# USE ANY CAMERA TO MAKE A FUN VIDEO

And then the reason why is because you don't have enough clips for it to look smooth anymore. There's a whole lot of things you can go on there, but that's a simple basic one, so we'll just move on from there. But that is why we go higher frame rates, because when you slow it down, it helps out to look much smoother, like butter footage. The sequence where the tree falls over, we did not use an actual tree.
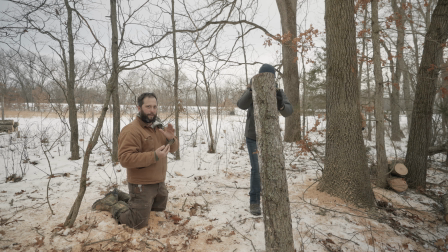[5:08]
I didn't get up there and have a cell phone and watching it.
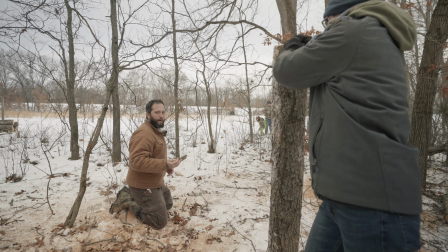[5:10]
So what we did was we cut the tree down to a certain size and gave the illusion of the tree falling over, something I can control.
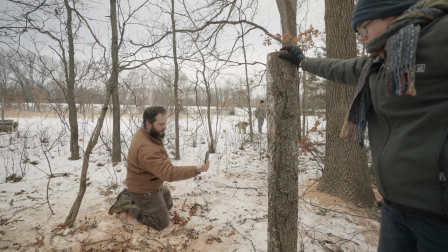[5:19]
FYI, if you're ever doing stuff like that, yeah, there's what we call it love of the art. We do crazy things to get that really cool shot. Don't put yourself in the point where you go out there next to a tree while it's crumbling down, and be safe, be careful.
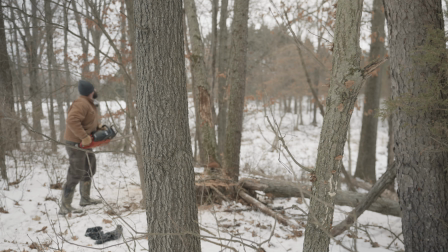[5:35]
Like I said, it's all about having fun. Get out there, grab the shots. It's always good to take more shots than less, because when you're editing in post,
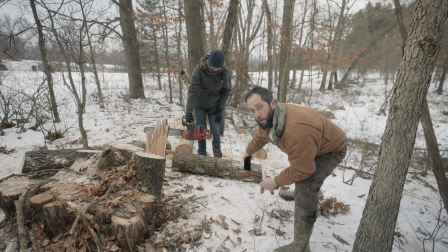[5:43]
you'll take shots out then, but it's always good to have more and think, I wish I would have got that shot. Don't always worry about, I'm gonna only film the right and best shots. That's not gonna happen. Film, film, film. This was actually something fun.
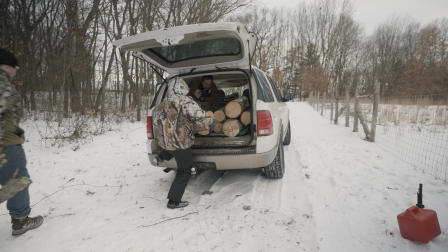[5:57]
What I was gonna do is watch the camera come in, and put it right up to the tree and then pull it right back out.
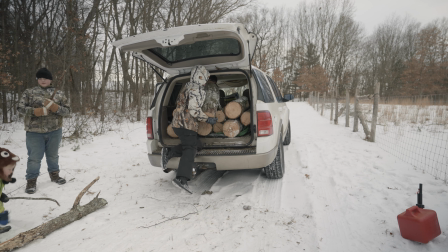[6:03]
So the transition was just smooth. Again, clip upon clip. There's nothing fancy here.
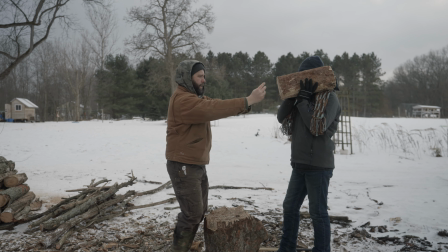[6:08]
The clip was when it ended with going into the tree trunk,
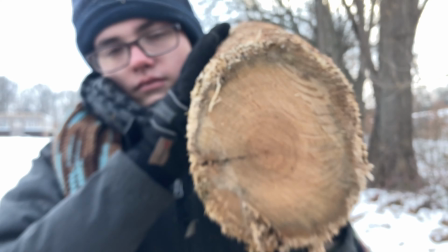[6:13]
you know, the same color, and then you pull out and that same color transition just comes out, just back to back, nothing else smooth. I did not put any special effects in here, y'all. I didn't do any type of sweet little transition sweeps. That's all I did. Drop, drop, go.
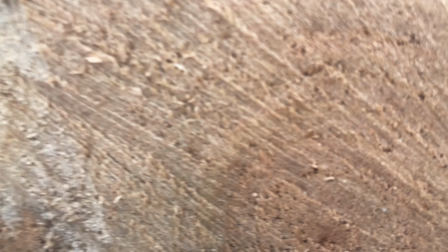[6:28]
So in this last sequence, when I pulled the tree down, I had it where Nathan put it down, again, in that sweep motion, just that down.
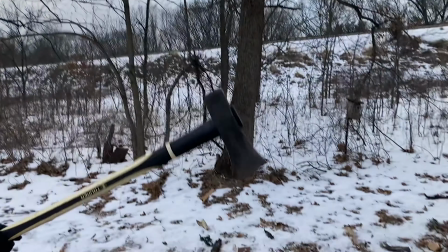[6:37]
Remember I said earlier is about keeping the eyes moving in the same direction. So when I dropped down, I didn't just drop down and poof, kick back up. Again, we don't want to give our people whiplash when they're watching. So I drop down.
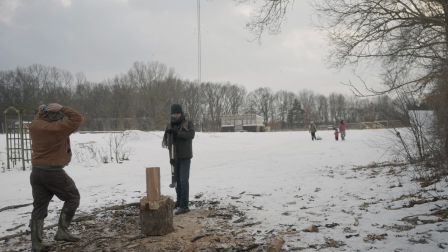[6:50]
As I'm dropping down, I take the camera overhead, I'm pulling it, and I'm pulling it in around my head.
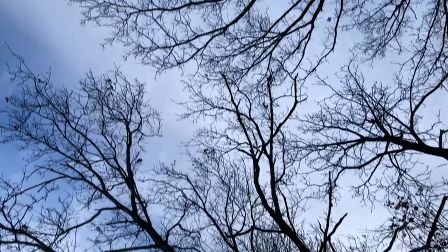[6:57]
I went down. And as I was thinking about it, I was like, what am I going to transition to next?
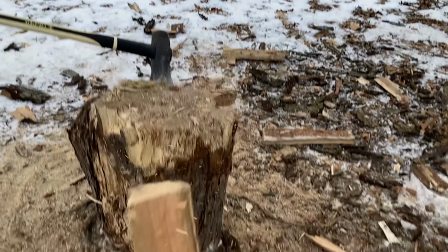[7:01]
Well, I'm going to go right back into the wood again. As I go back into the wood, we then go into the fireplace.
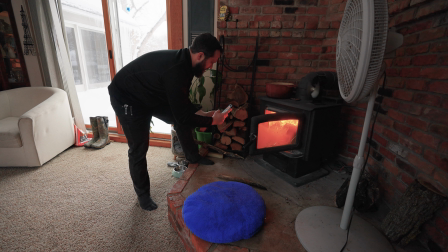[7:09]
And the fireplace, you know, we take the wood, it goes into the fire.
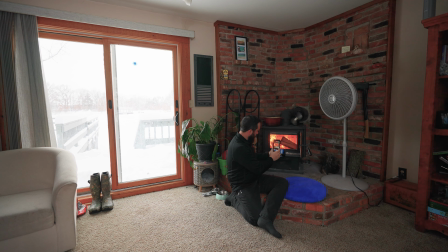[7:14]
As I close the door, I go into something black. As I go into something black, I pull away from the teacup that's black, and you see us just enjoying a nice cup of tea by the fire, and that is the end of the sequence. And the more you do stuff like this, the more it automatically becomes natural. It doesn't take so much time, and that's sometimes what you gotta do. You gotta push that creative mark a little bit. When I used to first edit footage, video footage, every 1 minute was an hour for me. So if I had a 5-minute video, it took me 5 hours to edit it. If I had a 10-minute video, it took me all week, 10 hours to edit it. I kid you not, when I first started. Why? Because I was constantly learning, but eventually doing it, I learned things called presets. I learned things about how to make my editing go smoother, quicker, and just drop in. You would not believe how many things I have on here just automatic that I have customized over time just to make my flow go better. I hope that was exciting for you and something helpful. I wanted to try that. Thought, you know what? It would be a good time to start out this year with something on how to. And this is something I know, this is something I understand. I thought it'd be kind of cool to show you what I do behind the scenes. All right, everybody. That's it from me. I hope this was helpful to you. Something different I want to try out. I really hope that you have considered being a part of our B-Roll Showdown Challenge. It is not meant to scare anybody or to throw anybody off. I love seeing people take something unique about their channel and just tell me a story of 30 to 60 seconds of your channel, your life, something about you, you know, and be a little creative using your cell phone.